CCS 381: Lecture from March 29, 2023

So keep that in mind.
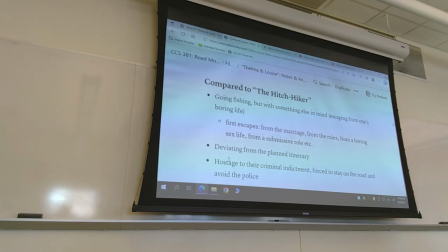Inside the notes, which are one of the required readings, you do find some ideas if you don't know where to start from. You will find some sections that start with compared to, and I've included those films and more. I've included briefly Bonnie and Clyde, also Easy Rider, if you're familiar with the film, etc. But for example, compared to Hitchhiker, you start with the most obvious elements of comparison, right? In both films, the main characters are going fishing, but their fishing trip means something else, right? For Roy and Gilbert, it is their first time outside of their family, their first trip as male buddies, their first escape from their duties as husbands and fathers. In the case of Thelma and Louise, it's an escape from two environments, the diner, Thelma's house, which are constrictive, oppressive. right it's an opportunity to be themselves right in both instances whatever happens is prompted by a deviation that was not planned right Roy and Gilbert decide not to go to the chocolate mountains and by the way even some of these are supposed to go to the mountains fishing they go instead to Mexico. Now, they don't stop in Mexicali to have a drink and perhaps something else. In the case of Thelma and Luis, they do stop at a saloon and their trip takes a change, a dramatic one, after that. So keep this in mind.
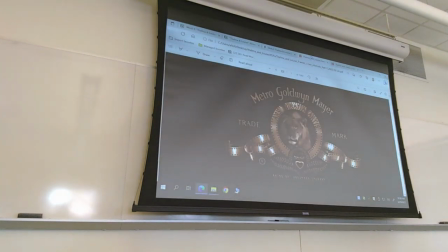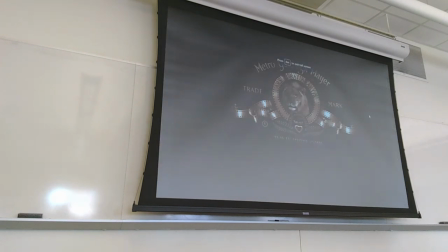Let me find the starting point and
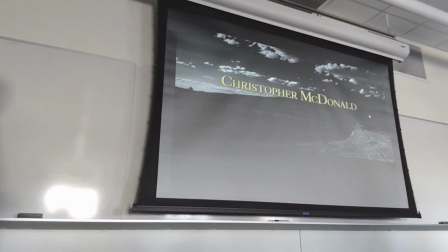let me know if you're able to see enough of the details otherwise we'll lower the shades as well the
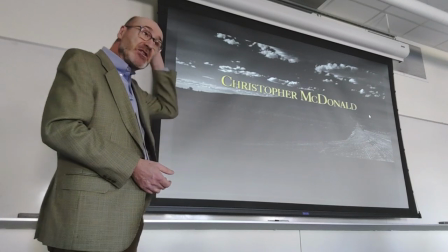images you see during the initial credits are
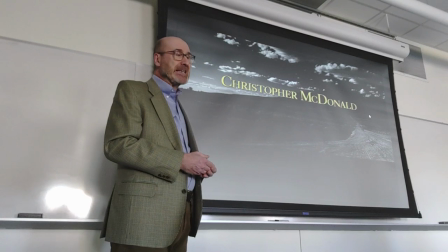also somewhat reminiscent of two films. One is Detour, because Detour itself uses the same kind of trope of visual commonplace for the initial credits, that is to say, you see the road.
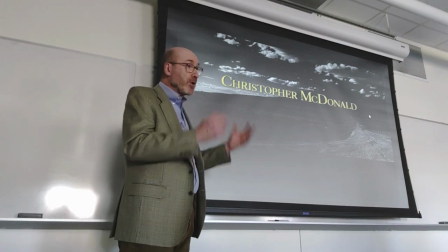And you know that this is a movie, which is a road movie, a movie about being on the road.
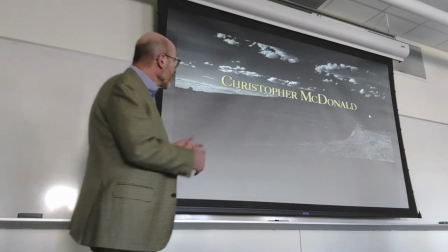And also, because of the landscape,
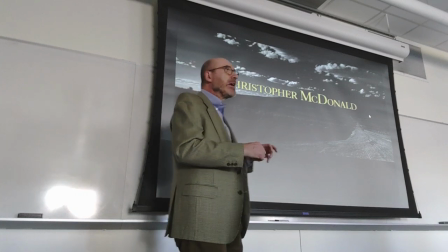you know that being on the road means to escape from civilization,
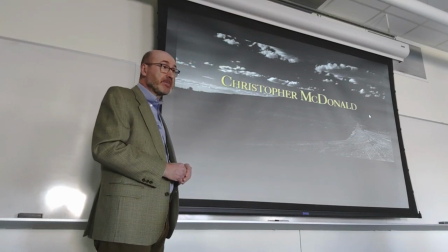escape from organized society. But based on the nature of the landscape, you can also easily think of similar images that you see in the hitchhiker.
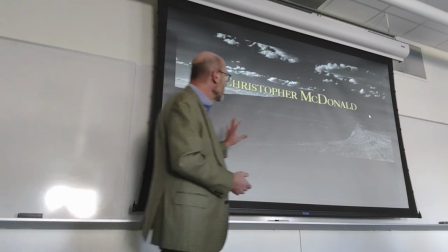Okay, so it is significant that they start with a
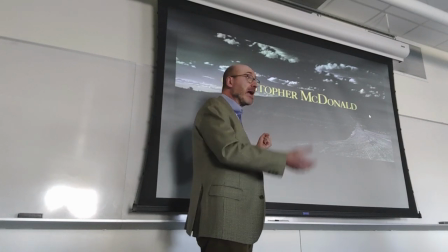landscape which is reminiscent in anticipation of the conclusion and how
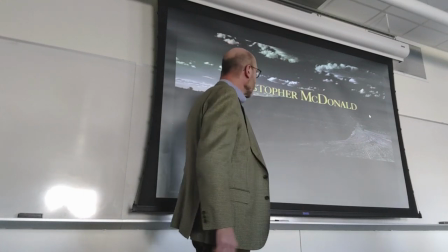they will fly into the air off of the cliff near the Grand
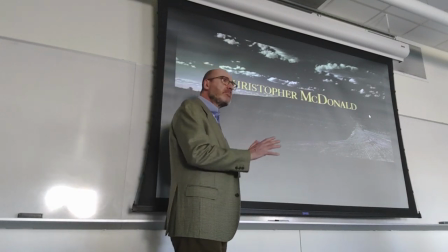Canyon. but also it establishes a contrast,
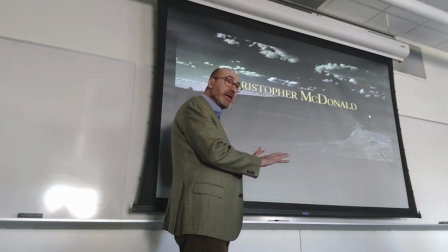a different kind of baseline, with the images that will follow.